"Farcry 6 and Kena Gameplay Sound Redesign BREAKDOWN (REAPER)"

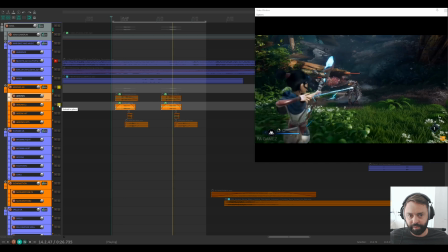1006s
some arrow effects. Pulling the arrow. Hitting the creature with the arrow. And again, hitting with some flesh sound.
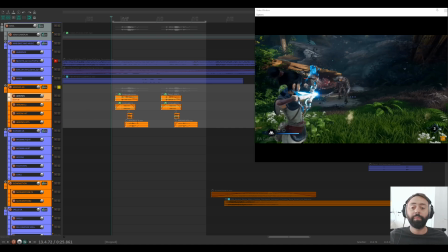1020s
And when we add it up, sounds like this.
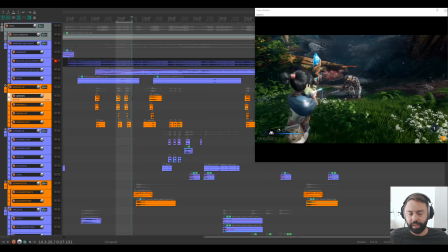1026s
Just be creative with a lot of sound and experiment. It takes do some takes, okay? So let's say one day you add a lot of shit to the project, and then the other day you're like, maybe you should change some of the sounds, and just like music production in general, basically. So
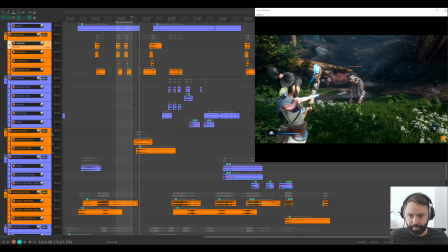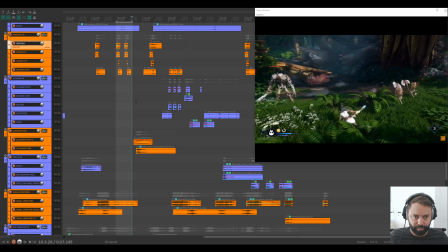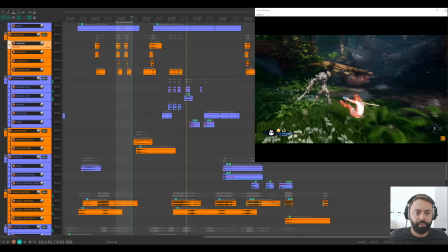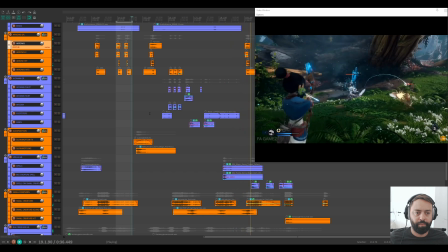okay, so here what you can hear when this creature is
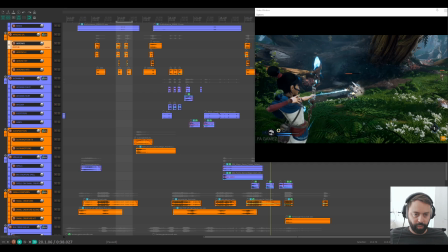1074s
throwing some spells on these small creatures, what we can hear is that it's panning a bit to the right, because I was looking at it, I was like, okay, let's have a look here. Let's have a look.
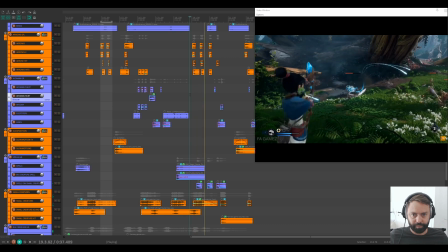So it's panning to the right here. Let's see if I can find these sounds, spells.
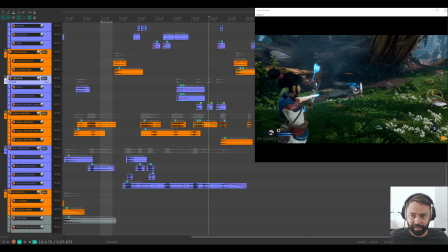1100s
Always organize, guys, okay? So you can find your stuff afterwards.
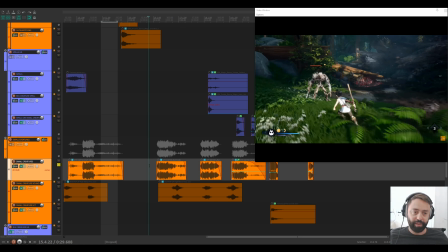1108s
Okay, and I also want to mention that we also have to look at the camera, the angle of that listener. Okay, the player, the first person player. What is the listener listening to here, okay?
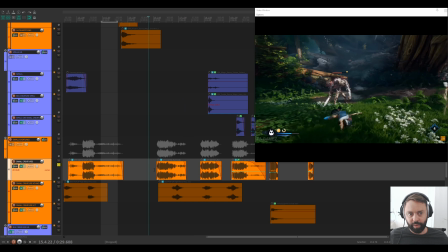1124s
So I would say when we're here, for example. So when we are here, the small creatures, they're on our right. So we need some spatial sound in a way. So we need that these small creatures to be panned to the right.
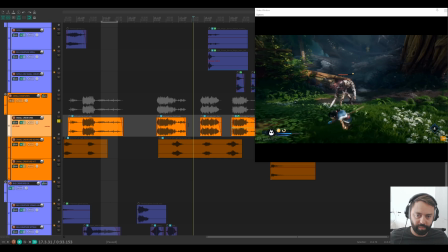1143s
So we can just do that with some modulation in that envelope.
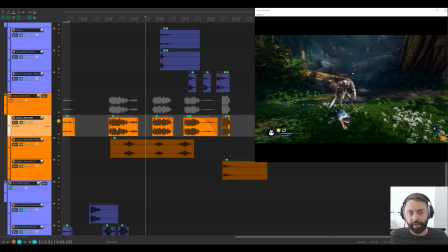1150s
So that's basically how I go about it. Let's see.
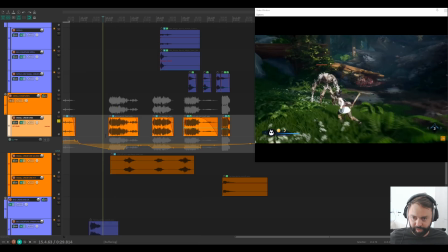1157s
Right here, I did some panning envelopes here. So now it's on our right.
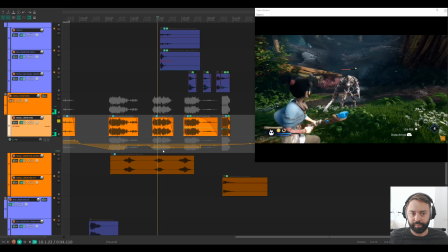1166s
Still a bit right. Right, again.
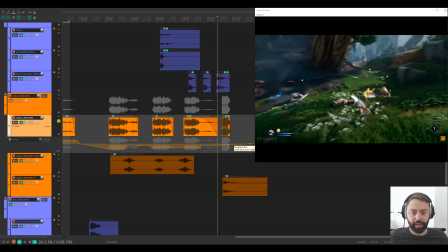1175s
And now the player is moving, okay? So the sound should also move.
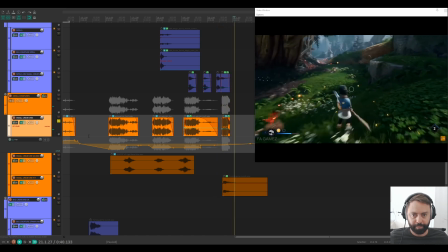1179s
It's very important. Yeah, that's basically it.
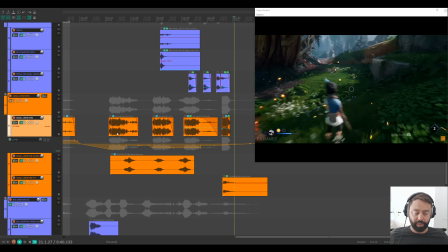1184s
So just keep that in mind when sound designing. And so for the slow motion effect,
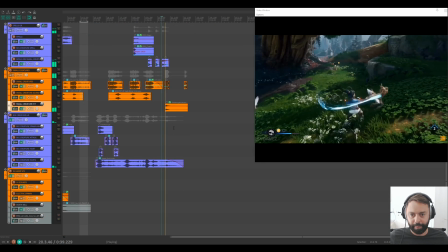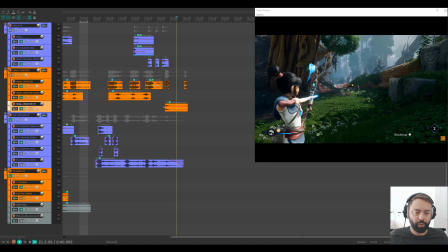1195s
I think it's really cool with a swoosh. And then some tonality on top of that swoosh would just add some more interesting things to this, okay?
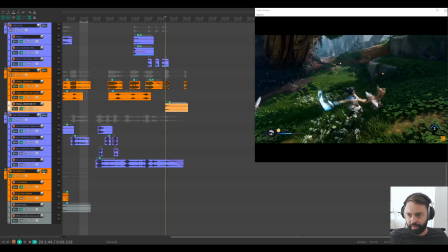1207s
So let's go ahead to the group of slow motion here.
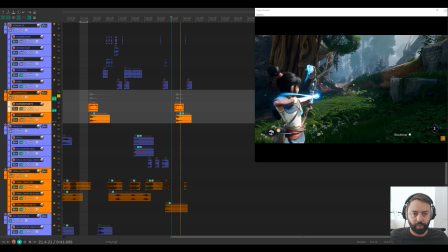1213s
See what we have right here. It's like ding. It's like we're about to do something here. That rewarding sound, in a way.
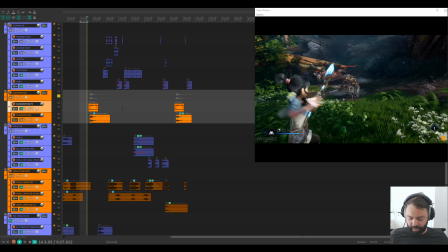1228s
And slow motion is quite rewarding because we can handle the creatures more easily.
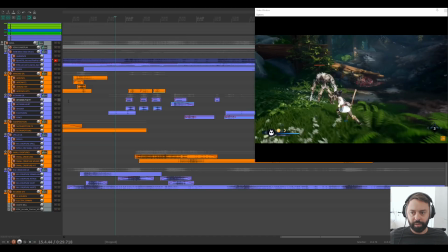1238s
Bam. And so for the let's talk about the player here, okay?
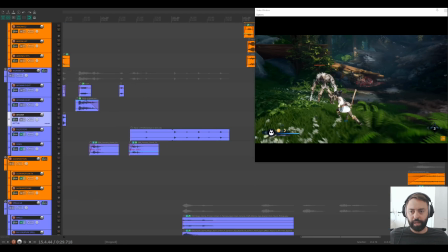1244s
So when I design sounds for when she's hurt,
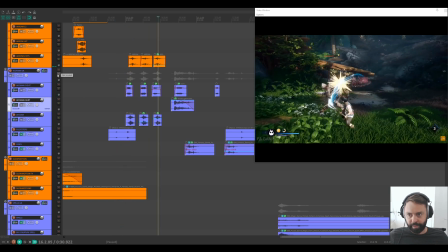1252s
let's see here.